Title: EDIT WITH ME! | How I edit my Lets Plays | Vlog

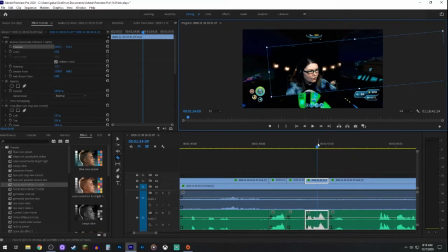And this is the moment that I'm going to be putting that in there. It gives it sort of a,
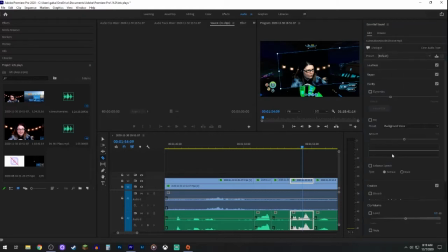I don't know, a little bit of a comedic anger moment.
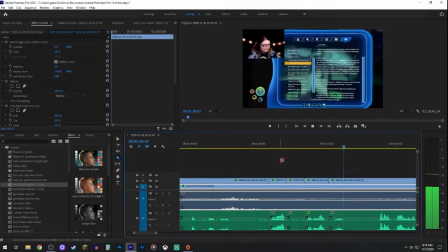Yeah. Oh, I need food. For some reason, I always forget to fill up on the necessities before I go out on a mission.
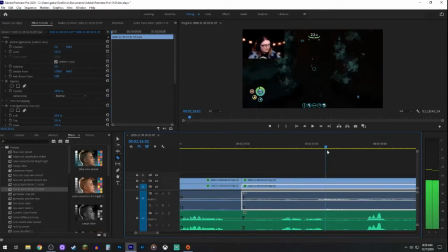All of the actual swimming around and me collecting the fish, that kind of thing isn't relevant. It doesn't need to be seen. It's a space taker. It takes up space within the content itself.
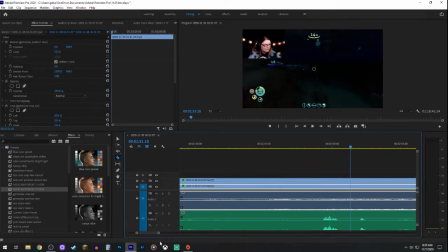Right, so you'll see what I'm doing is I'm going through the footage and finding the starting point to when things kind of pick up again. And I'll razor that and then delete that particular section. And I think perhaps we've found it.
Why is that? Because, I mean, I need them. So why would I always forget about See it?
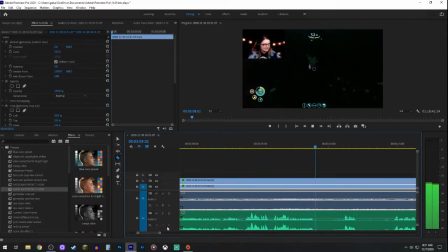I'm ribbing myself here.
Because I know there was another one.
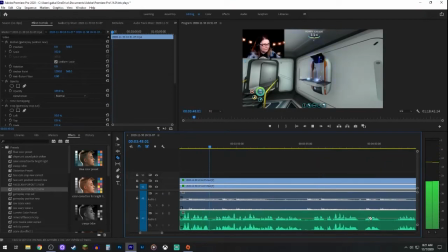What I'll do is I'll watch this for, you know, a minute or two, just because I have to find that sweet, sweet spot where the clip can start, so that it makes for a smooth transition. We're weeding out all the irrelevant stuff, all the safe space taker stuff, but we're keeping in the important things so that viewers know what is happening.
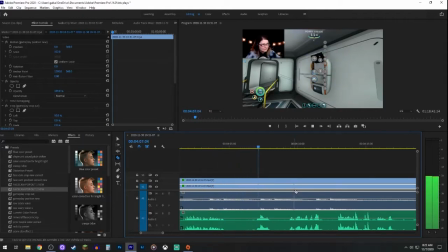And sometimes it takes a few minutes of watching it back and forth to try to find the perfect spot, because I don't just want to cut and stitch and cut and stitch and cut and stitch and put in transition after transition, because not only is that boring, but it doesn't add anything to the content. It doesn't make it interesting. And it can be really disruptive to a viewer if things are constantly shifting and changing.
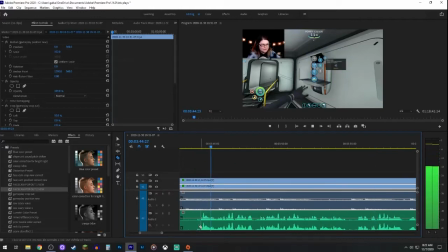So I try to make it as smooth as possible.
Because I know there was another. And then we'll go to the.
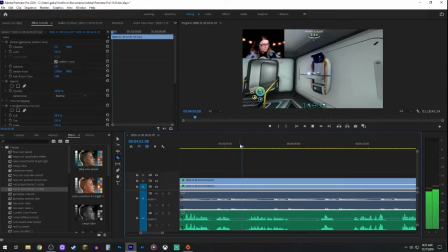You'll see here, I'm trying to find that.
I think somebody said it was in the deep Grand Reef, but I have no idea how to get there.
So there we go. And you'll see all that footage of me collecting, I say us, but it's me, of me collecting the fish for food and water and stuff.
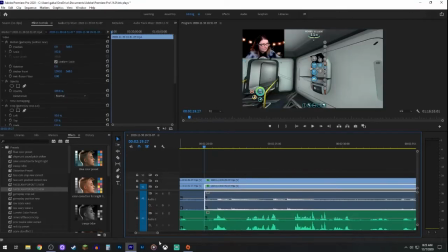And I'm just going to ripple delete that back and add in another, probably cross dissolve for video. Yeah, there's the constant power for audio. And then cross dissolve. And again, cross dissolve and constant power are my favorite when I'm switching and portraying a passage of time from one thing to another.
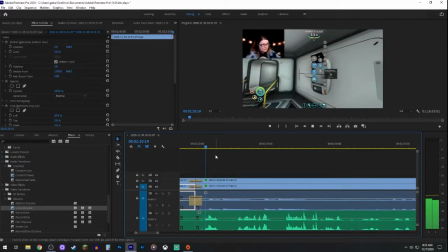See, and it makes the scene smoother. We know that I was starting to collect food, and we ended with me actually getting everything fabricated.
All this stuff cooked up.
There, and we're going to put in another, probably face cam pop out. It's going to be the blue preset, and I try to pair these together. The blue presets usually go with an intercom echo effect for the vocals.
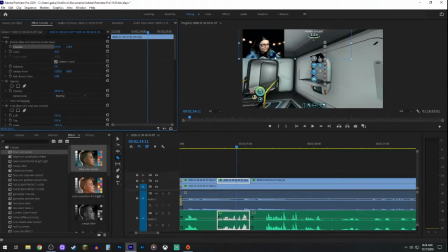And the black and white presets are usually with a radio voice to signify like inner thoughts or something like that when I'm not addressing anybody specifically. And the blue, let's get all this stuff cooked up, is to like shock or something that I want to call attention to.
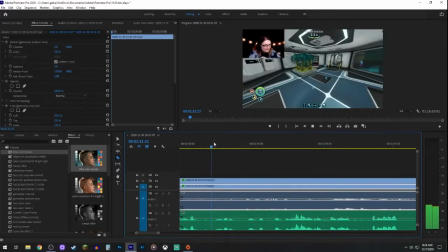My goodness.
All right, and again, we're just going to take out me eating and then probably transition to actually heading to the mushroom cave.
I think 2 bottles of water and 3 fish is good.
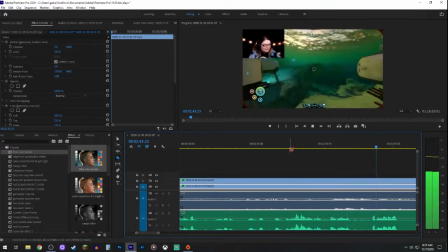Yeah, we're going to cut it right there.
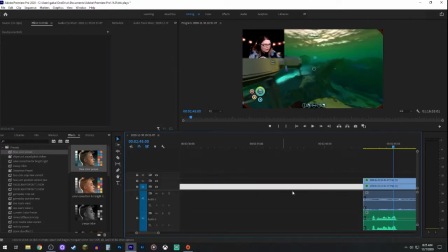Deleting all of this, clipping it back, putting in, again, the constant power.
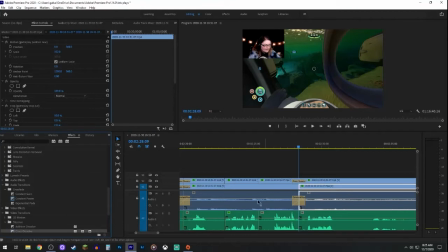And now that was a close transition. Typically, again, I don't like to have them this close together, but there was just a lot of things that were taking up valuable space within the video itself.
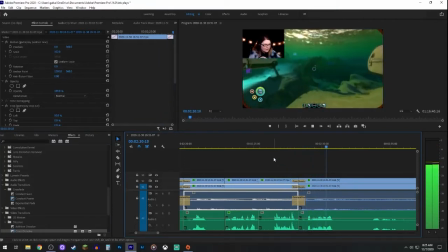We can get on our way.
Because when it comes to these Subnautica videos, I notice that my audience tends to like the longer videos, but I do try to keep them under 50 minutes if I can, because I don't want them to go on forever and ever and ever.